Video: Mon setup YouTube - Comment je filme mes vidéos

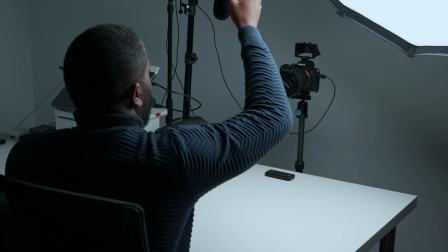Salut tout le monde, un setup va jouer un rôle crucial dans la régularité de création de vidéos comme ici sur YouTube ou tout ce qui est face caméra. Un setup bien organisé signifie que vos équipements tels que la caméra, la lumière ou encore le micro sont faciles d'accès et faciles à manipuler pendant le tournage.
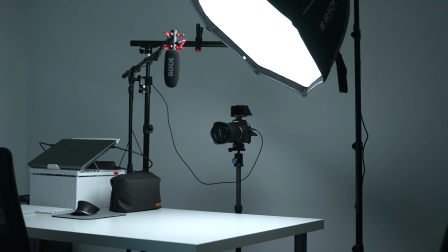Dans cette vidéo je veux donc vous partager mon espace créatif, les outils que j'utilise, mes astuces en espérant que cela puisse vous inspirer et vous aider à créer votre propre espace créatif.
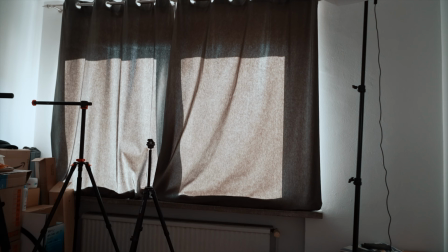Mais avant de commencer, place à la vue d'ensemble.
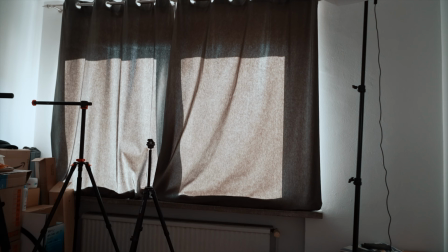C'est parti. J'ai donc choisi cette partie du mur parce que de l'autre côté il y a les fenêtres et lorsqu'il
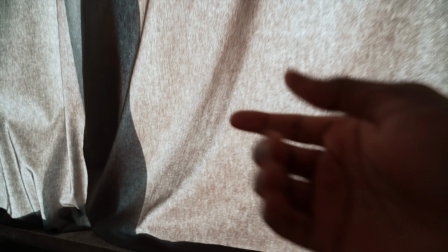fait beau comme aujourd'hui on a une espèce de teinte violette juste derrière les rideaux.
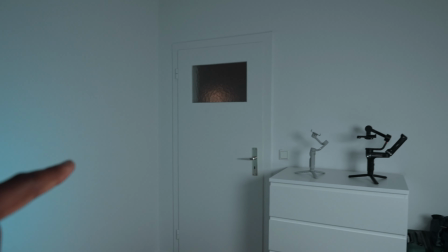Je ne sais pas si vous pouvez le voir. Du coup mon arrière-plan est très simple sans texture.
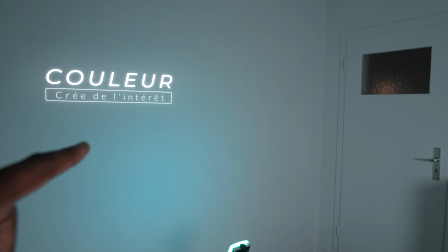Alors Alors j'y ajoute une touche de couleur, ce qui nous amène au second point, les lumières.
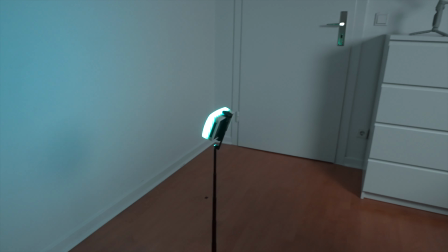Je place une petite lumière RGB juste derrière mon siège, la puture MC.
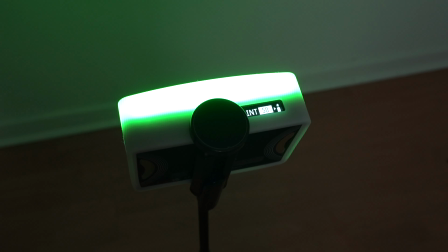C'est une petite lumière LED mais aussi RGB pour pouvoir reproduire à peu près toutes les teintes de couleurs.
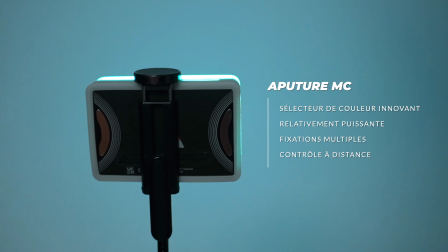Ça me permet de rendre mon arrière-point un peu plus intéressant, tout en créant une légère séparation. Il m'arrive aussi d'utiliser deux apertures MC pour jouer avec les couleurs complémentaires.
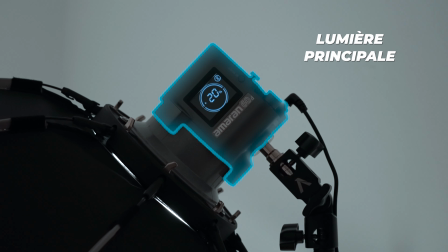Pour la lumière principale, la Key Light, j'utilise la puture Amaran 60T.
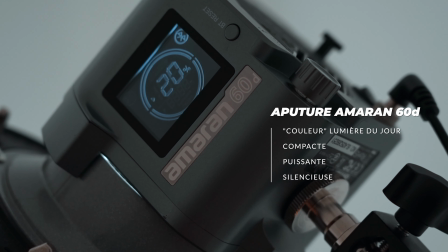Elle est très compacte, suffisamment puissante pour cette utilisation, elle peut faire beaucoup plus, et enfin relativement silencieuse. Pour ma diffusion, j'utilise une softbox pour éviter que la lumière ne se répande partout dans la pièce.
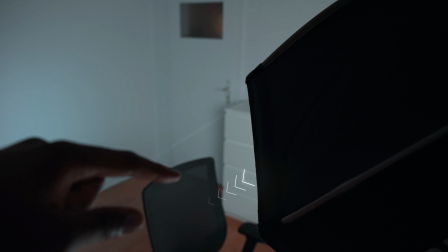Le tout est bien orienté sur moi, ainsi il n'y a pas trop de lumière blanche qui touche le mur,
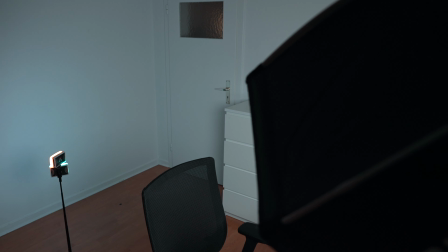et ça permet à la puture MC ici de briller et de pouvoir me donner une petite couleur en arrière-plan.
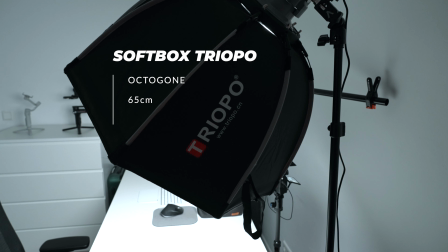C'est donc une sorte box octogone de la marque Triopo et qui fait 65 cm.
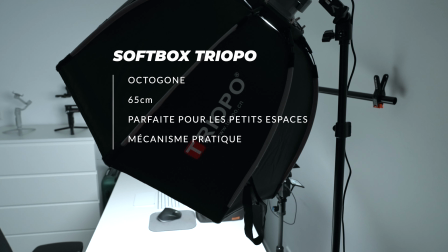Je la trouve parfaite pour les petits espaces, d'autant plus qu'elle se plie et se déploie très rapidement.
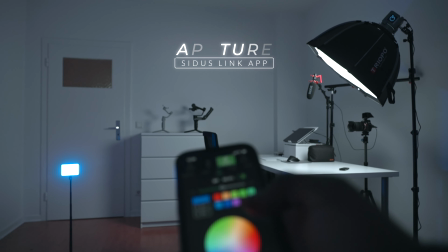Comme vous avez pu le remarquer, j'utilise des lumières de la même marque. Cela me permet de pouvoir les contrôler à distance avec l'application.
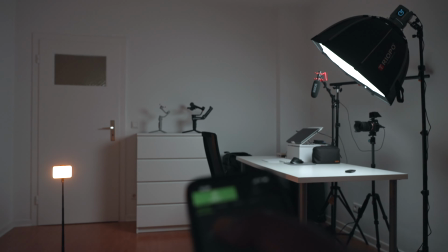Oui, même la grande lumière est contrôlable en utilisant l'application Sidus Link.
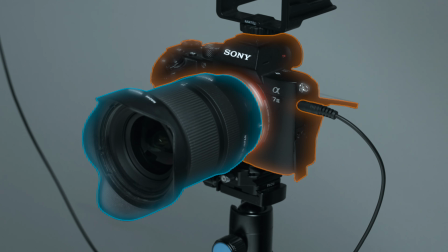Passons maintenant à l'équipement qui capte toute cette lumière, le couple Sony A7III avec l'objectif Tamron 17-28 mm.
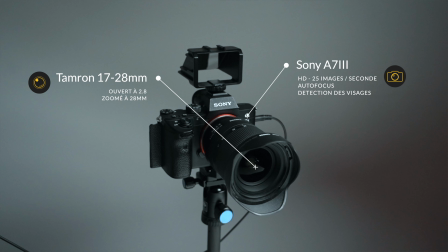Je laisse l'objectif zoomer sur 28 mm à pleine ouverture, c'est-à-dire à 2.8. Le rendu que j'obtiens avec cette configuration me convient pour mes vidéos face caméra et YouTube.
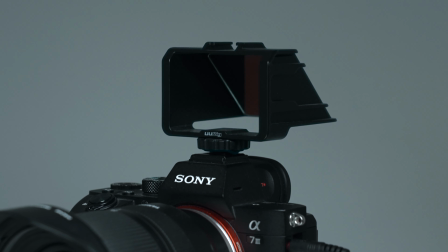Juste au-dessus, j'ai placé un petit miroir de la marque Ulanzi, il me permet de vérifier l'exposition, la composition,
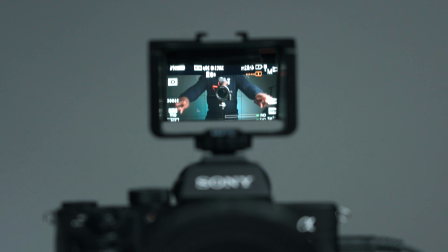l'état de la batterie, en bref tout ce qui passe par l'écran de l'AC3 à tout moment.
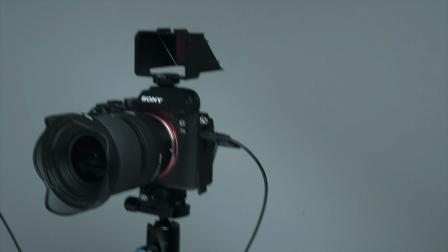Un câble d'extension Rode part de la caméra et va se connecter à mon micro.
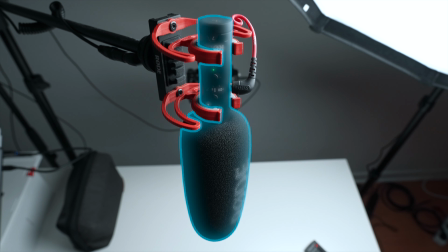Le micro que j'utilise est le Rode VideoMic NTG. Il est très très polyvalent.
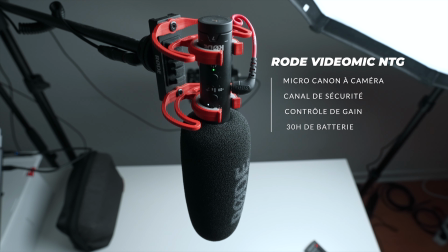Il est référencé comme un micro qui se porte sur la caméra, donc utilisable dans les situations communément appelées Run & Gun et aussi très utilisable en extérieur.
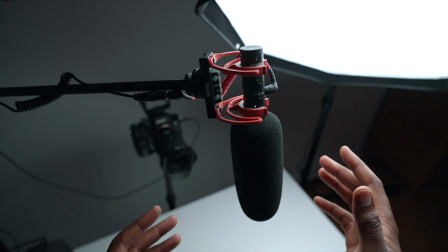Moi, je l'utilise dans une autre configuration.
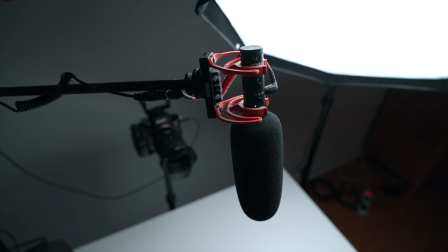Ici, il est placé sur un trépied micro hors au dessus de la caméra mais assez proche de moi pour capter ma voix et pour finir ici
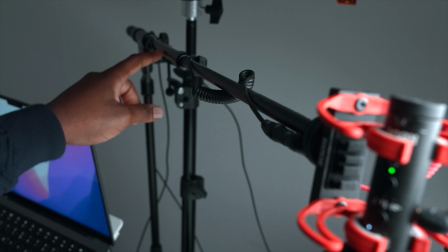on a le trépied pour microphone avec un bras extensible si je me trompe pas à la base il est fait pour les musiciens mais je trouve que cette reconversion lui va comme un gant et voilà on a fait le tour tous les liens sont juste en dessous dans la description en toute transparence aucune de ces marques ne m'a sponsorisé c'est vraiment l'équipement que j'utilise au quotidien et que adore si vous avez des questions n'hésitez surtout pas j'espère sincèrement que cette vidéo va vous aider ou vous inspirer à la prochaine